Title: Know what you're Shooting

Hi, I'm Becky Kagan, one of the owners of Liquid Productions LLC and an avid videographer and photographer. A lot of times when I'm viewing different diving forums and websites and places like YouTube, people post some really great videos, except there's no storyline going along with them. Know what you're shooting. First, both land and underwater concepts pretty much remain the same. So, I hope some of these examples help you with your next dive video.
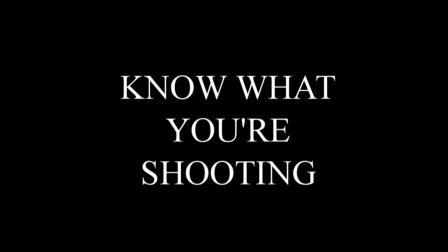First, figure out what shots you're going to want later on in the editing process. They'll help focus you while you're shooting. Plus, if you learn to edit first, it helps you with your shooting because you'll know exactly what shots you're going to want later on.
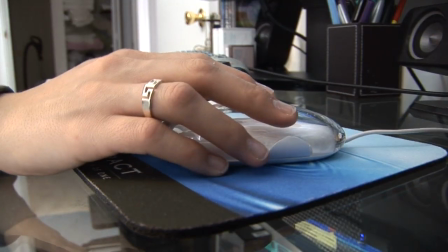[0:53]
You can't always go back and get them a second time around. One problem I see with videos, there's no cutaways.
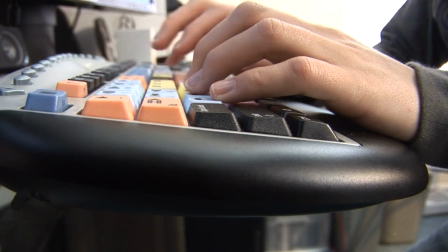[1:00]
A cutaway is a shot that takes you off of your main subject that helps break up your video in a series of tight shots.
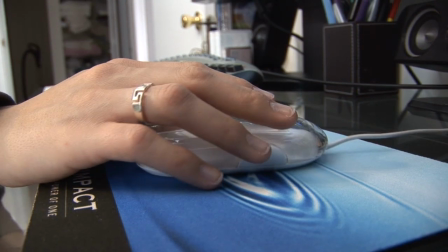[1:07]
It can be a shot of your hands, a shot of a face.
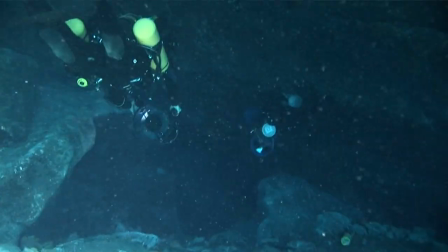[1:13]
Sequences are also important in getting lots of different angles.
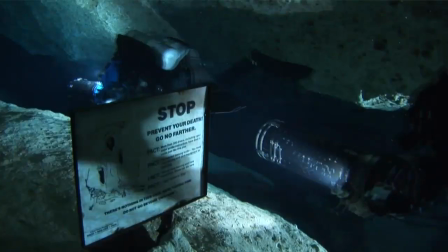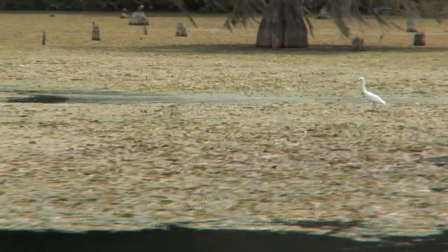[1:23]
You also want to get wide, medium, and tight shots. Use a tripod. Moving video can make the audience sick, especially while watching a larger TV.
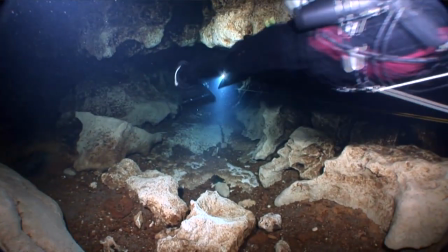[1:33]
Shoot video like you're setting up to shoot a still picture. Let the action happen in the frame instead of moving the camera all over the place trying to follow the action.
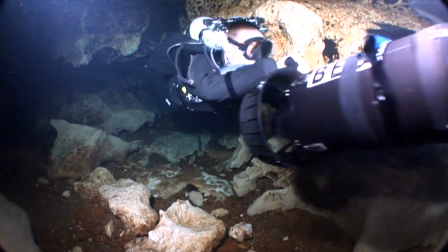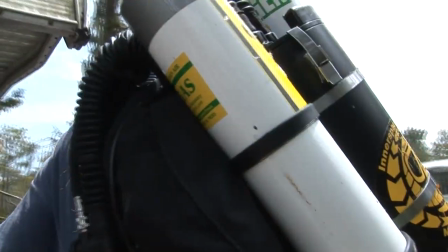[1:46]
Natural sounds always help move a piece along and break up sections and sequences.
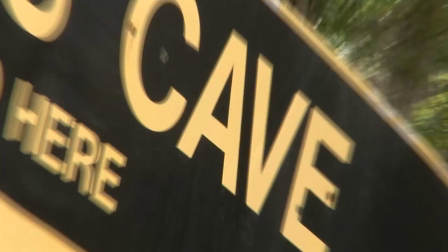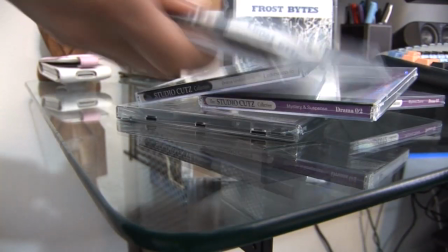[1:59]
Music choices are important too. It can help set the mood of your piece. There are many music libraries you can purchase non-copyrighted music from. Don't use copyrighted music. You're going to have to leave your Pearl Jam on your iPod. Practice.
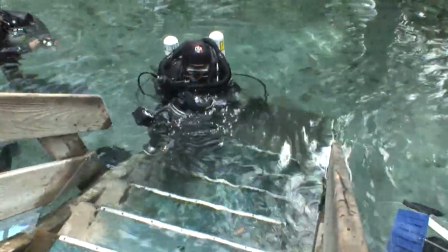[2:14]
Even if you want to shoot underwater, learn your camera on the surface. Practice on dry land and do some editing.
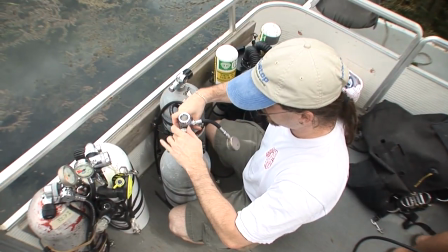[2:19]
It helps keep your skills up and you'll learn a lot. Practice shooting wide, medium, and tight shots in plenty of sequences.
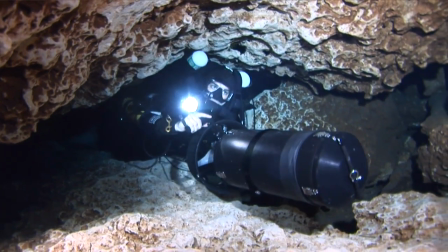[2:26]
Then practice editing them together so you'll learn what shots you'll need to get out in the field later. You can even put silly little videos like this together.
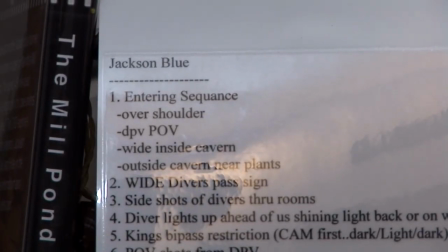[2:37]
Storyboard and put a shot list like this together. Talk to your models before a dive and plan out your shots.
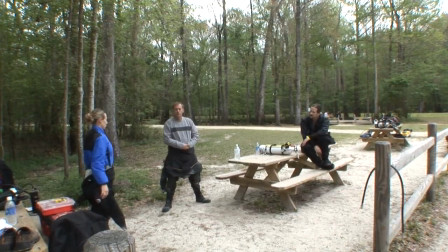[2:42]
Don't be afraid to tell them what you're looking for and direct them. I like to work with a lot of the same divers and models all the time.
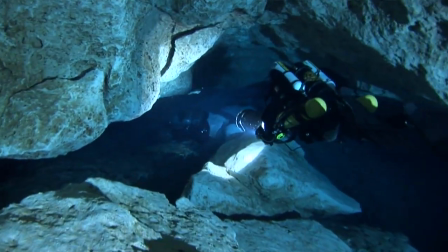[2:49]
That way we're all on the same page. They can learn my shooting style and we all develop a really good work habit.
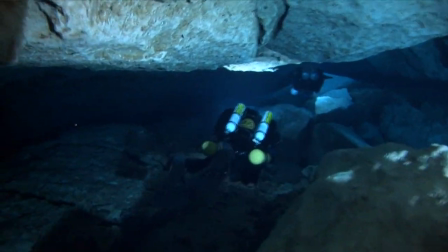[2:57]
And don't forget to be creative.
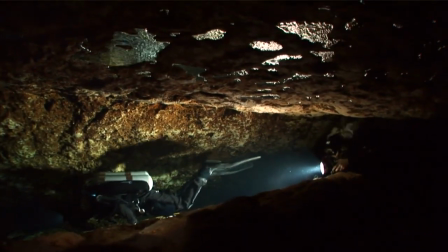[3:04]
Try new things. Even if it seems silly, you never know what a good experimental shot might result in. So the point of all this is know what you're shooting, make a plan, have an idea in your head before you splash.
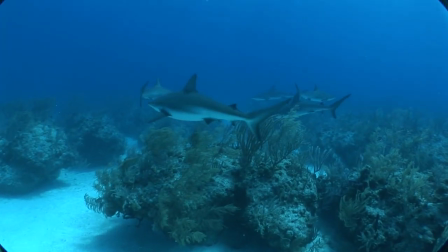[3:16]
I mean you spent all this money on this great camera system. them, you spent hours learning how to use it, don't dive blind.
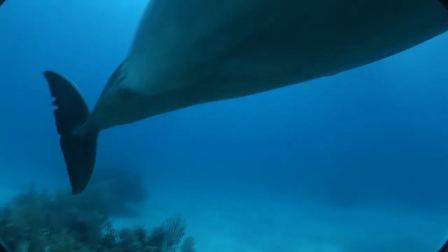[3:22]
Have a plan. So, the next time you jump in the water, have a shot list, tell your models what you want from them, and know what you want in the very end when you go into the editing process. I hope some of this helps. For more information, visit liquidproductionsllc.com and I hope to see your next great diving adventure online soon.